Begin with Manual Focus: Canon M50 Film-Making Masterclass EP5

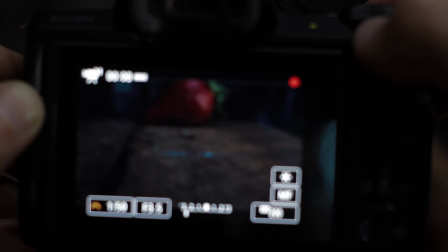4:26 This is a great technique if you're outside and the overall environment doesn't have a foreground a middle
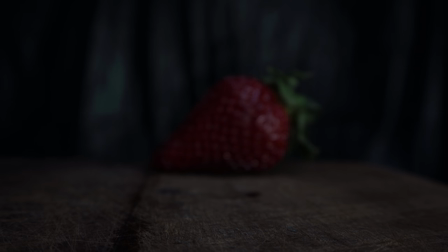4:31 ground and a background you can create that foreground and background using this technique.
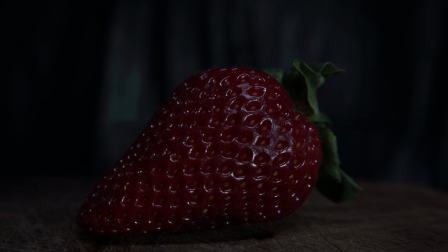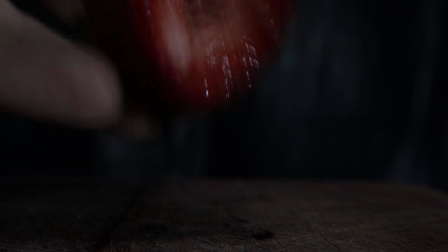4:42 And it's that easy for you to create your first manually focused video on the Canon M50. The surfers are too far away but this surfboard might help bring us into the scene.
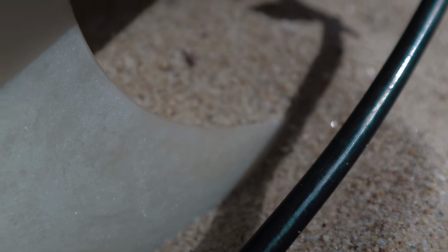4:58 You can almost feel the sand between our toes, the smell of melting wax as
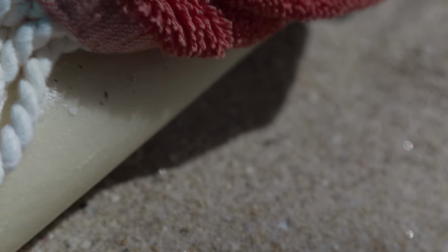5:10 we bury our wet face in a warm beach towel because
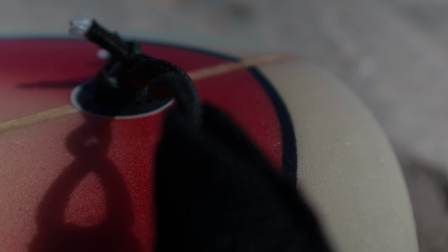5:17 close-ups give us a human connection. This is the fifth episode in this series. I'm getting better, you're getting better, and there's so much more to come. Leave a comment, subscribe, I've really been enjoying your comments. Subscribe to find out when the next video hits. Those close-ups really take you there, those creamy backgrounds, those blurry backgrounds are possible with this kit lens from Canon. I've got an ND filter on it, you'll need that if you're shooting outside. If you don't have an ND filter and you want to practice that technique, then shoot in a brightly lit spot that doesn't have direct sunlight, something like the interior of a car, anywhere where there's shade, and you'll get really similar results. Subscribe and I'll see you in the next video. I've really enjoyed your comments, so keep them flying. Talk to you soon. Bye now.